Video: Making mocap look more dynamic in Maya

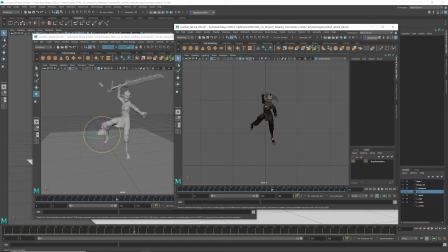982s
If you have experience with the motion capture, that when you see the actors motion in studio, it's really cool. They are experienced martial artists, so they do cool motions. But when you apply the motion to the game character, the poses sometimes is not very strong,
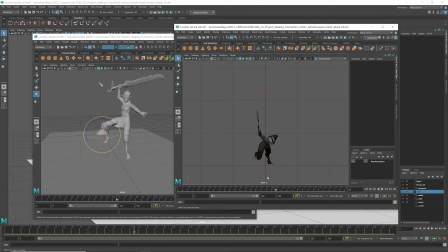1002s
because even cool martial artists and very experienced, they can't keep all the poses very strong. So, but still, the mocap data has good timing, so still it saves a lot of time.
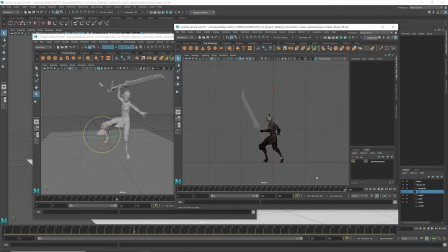1018s
I changed this after merging. I changed this, and then after that,
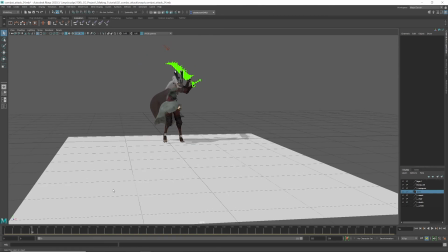1028s
I also changed it to make him holding this weapon with the two hands, because this weapon is looks heavy and quite big, so I thought it's better
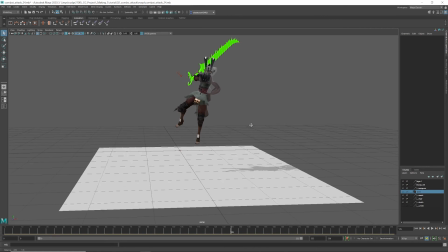1043s
she holding this sword with two-handed.
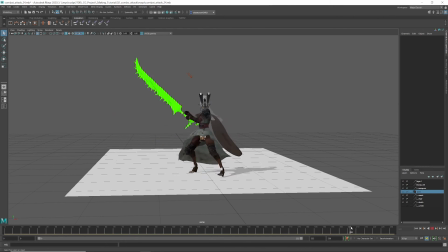1048s
And then after that, when I finish, this is kind of extra keyframe animation.
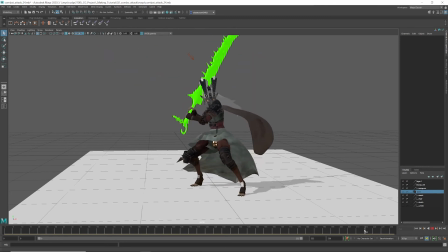1054s
In mocap data, I don't have this kind of finishing motion. So this you can add if you need some extra motion. You can add with keyframe.
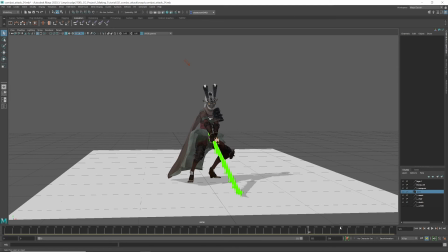1074s
And then when you finish it, till when you polishing animation, I don't turn on this skirt or extra part, hair, cape.
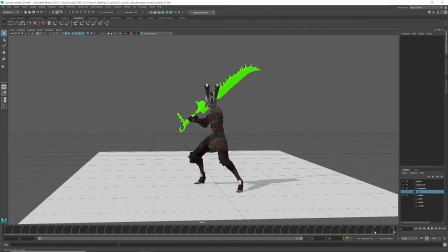1087s
I just keep as simple as I can,
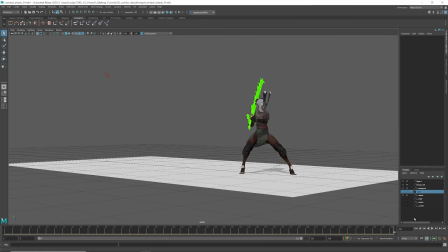1093s
because this makes easier to see character silhouette.
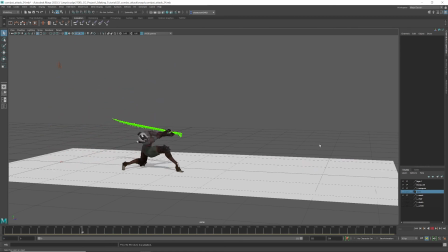1099s
I just
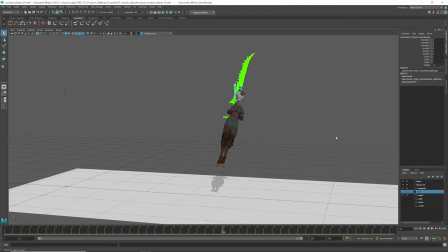1103s
yeah, actually I don't really keep this mask as well. Yeah.
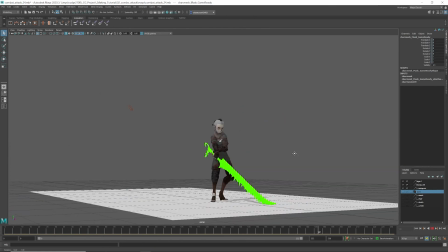1109s
So this is base.
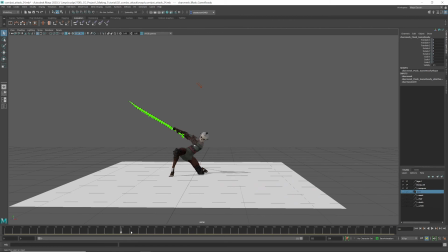1112s
So for this animation I spent more time, because this was just personal project, so I spent more time.
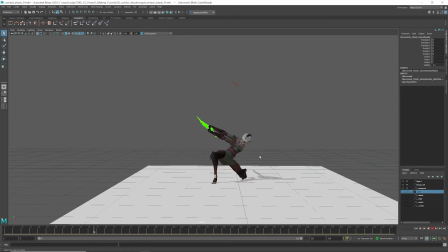1123s
And then when I finished the base body movement, I spent time for polishing
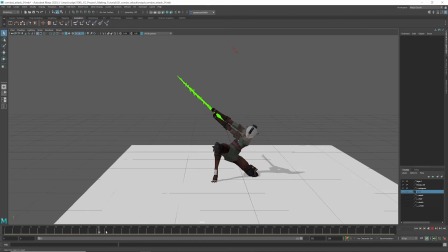1134s
arc of this suit.
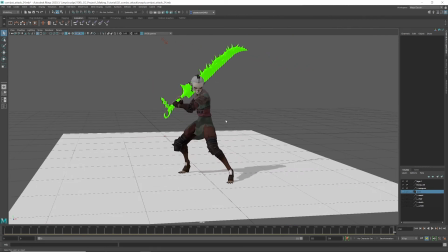1138s
It took quite time to make this clean arc.
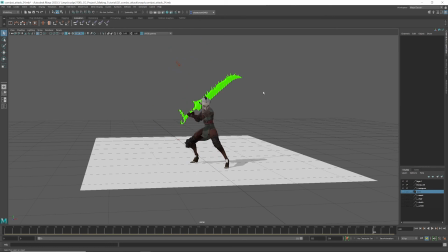1145s
And then after finishing this,
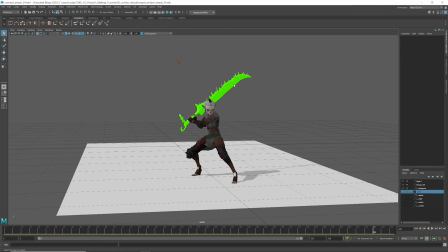1150s
polishing up all body and sword arc,
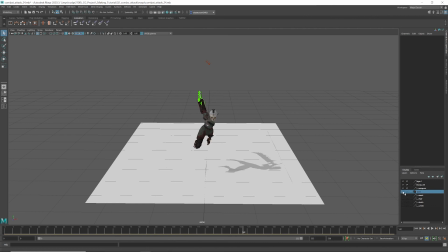1159s
what I do, I just turn on these all secondary motions and then
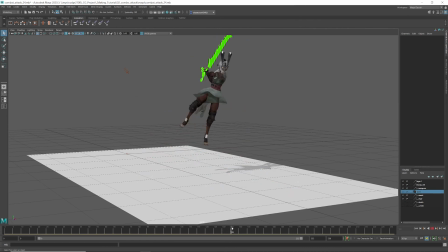1168s
add the secondary motions. There's some things I want to explain.
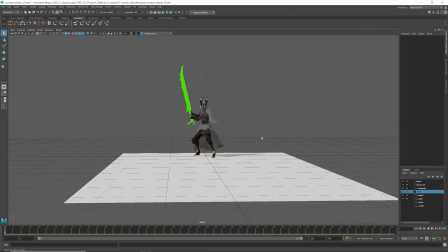1175s
There's many things actually.
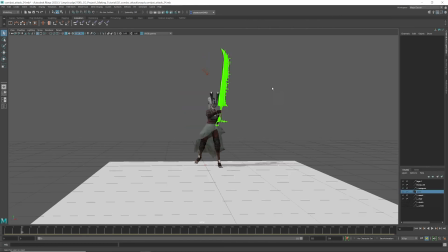1176s
There is some more extra part, like the head rotation need to be more focused to where he attack.
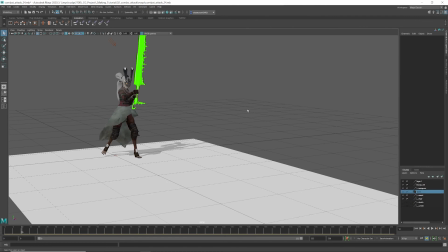1185s
For example, sometimes even experienced actor, when they do some motion clip, because they don't really attack something in front of him.
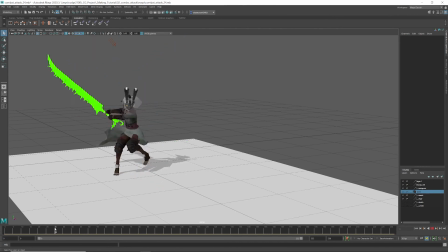1198s
They are focused of their acting itself rather than they are thinking to attack something in front. So the head sometimes doesn't not really focus where he attack. So usually I change the head rotation
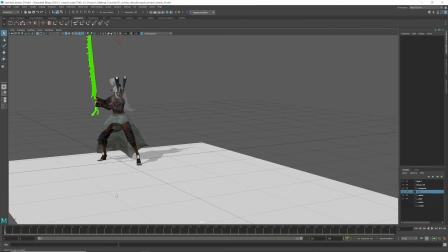1217s
to look more focused where he or she attack.